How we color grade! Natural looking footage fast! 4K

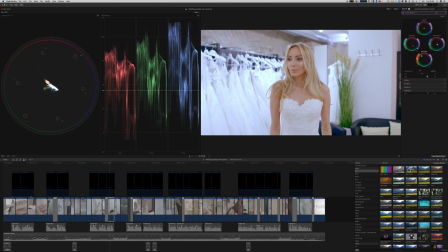So we push a little bit more towards the orange in the midtones, and maybe we take a little bit of saturation out of the highlights. So there you have it. Now I have an image that I actually kind of like.
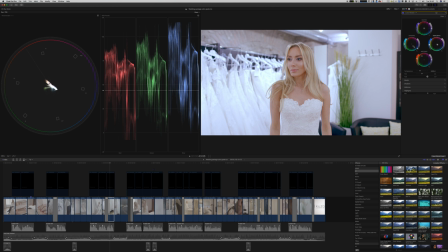I mean, we do have a little bit of blue tint in the back, so maybe we take this out of the shadows just a tiny bit. So there you have it.
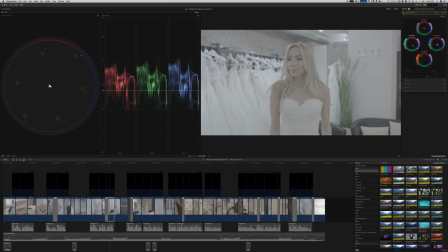This is just a really quick grade of getting from our really grain, gray, awful looking lock footage back to an image we can actually use.
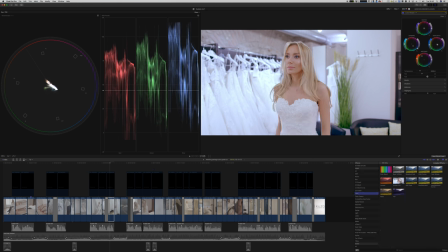The next step that I usually like to do is I like to add a custom LUT. So we add a creative LUT on top of our footage. I have a huge library of LUTs that I use for different kinds of work. So I already know what kind of LUT I was going for. So let's say we're going for that LUT. And that is just looking awful.
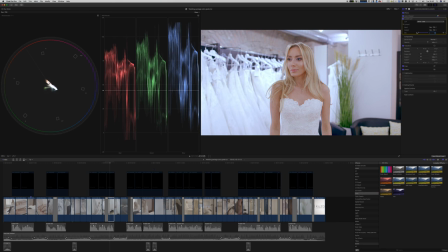So we need to turn that down a lot. So this is 0, this is 100, and that is just way too much. So what that LUT does is just giving us a little bit of more contrast into the image, giving it a little punchy feeling, and going for a somewhat stylistic look.
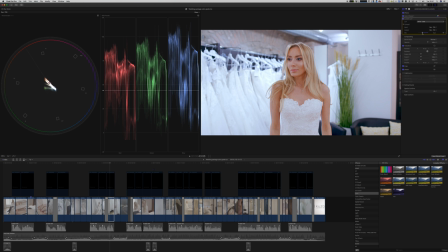So here it is without the LUT, here it is with the LUT applied on 40%, and it gives a little bit more punch to the image. It adds a little bit more saturation to the midtones, as well as a little bit more blue to the rest of the scene. And there we already have a really nice looking orange and tealish natural kind of look.
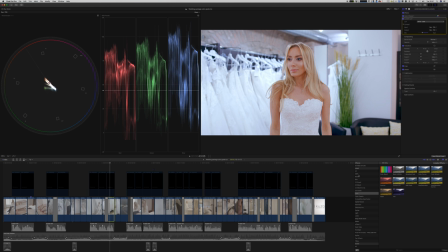What else we could do is we can actually add a vignette to it, because I kind of want to have the scene focus on her. So what we do here is we add the vignette.
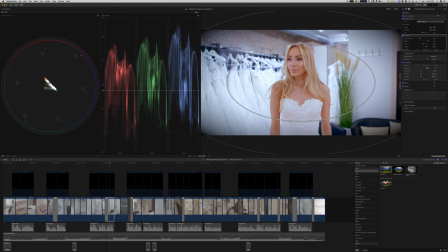That goes differently in every editor, I think, but in Final Cut it actually looks a little bit like this. Then you can adjust the size and the amount you darken the image. Here you have a little bit more focus on her with the vignette.
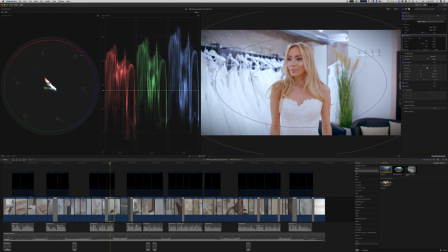So, and there you have it. This is our basic color correction workflow. We start with lock footage, then we color correct it so that it looks a little bit more natural. Then we throw a custom LUT on top of it, and that is basically our color grading workflow. So that was a really natural color grading. I just did a quick grade, just a couple minutes. So usually you would go really into detail, tone that up a little bit. But what if you were gonna go for some more stylistic kind of footage and all that travel feeling? So right here, I'm showing you a clip of a comedy series we shot in LA a couple months ago. And now we kind of want to overdo the whole color grading and go for a more artistic kind of look.
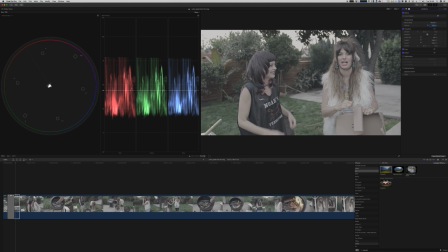So let's see how that works. So here we're looking at some lock footage of a comedy series we shot a couple months ago in LA.
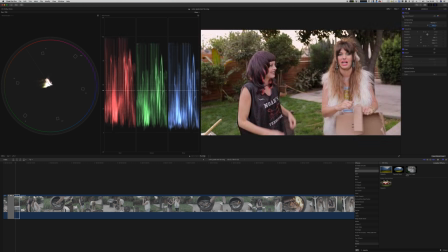So the first step we did is just add our color correction so that we have it look natural. But now we don't want to have it look natural anymore. We want to go for that travel feeling kind of look. So what we add now is we add a hue and saturation curve, and then for example the green.
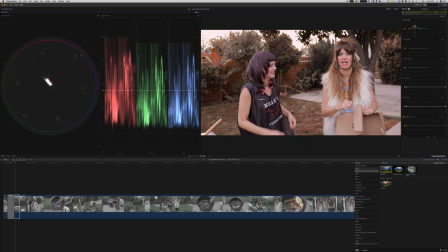Usually the greens are never really green in all that kind of videos, so what we do is we change these colors and we can manipulate them however much we want. So we can go for a really yellowish kind of look and really overdo the whole orange and teal look.
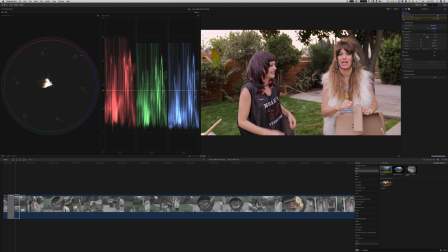So as you can see here, we changed the entire scene by just changing one color. We just changed the green to a more orange kind of look. Now we can go back into our color wheels and
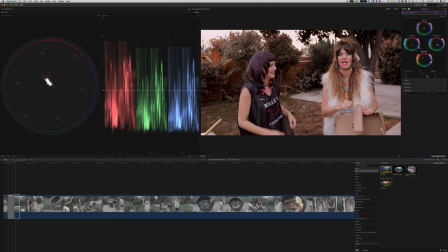just lower the midtones a little and rise our shadows just a tiny bit, and then do a little bit more saturation overall. So as you can see here, by just changing one color from green to more of that orange feeling, we changed the whole thing up.
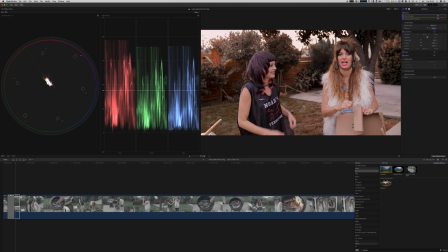It doesn't really look as natural anymore, but now we have this travel vlogger, travel video kind of feel that a lot of these guys like Sam Cole, the Taylor Cut use by just changing the greens to more orange kind of feeling and overdo the orange and teal look just a little bit. So there you have it. This is our general overview of how we do color correction as well as color grading.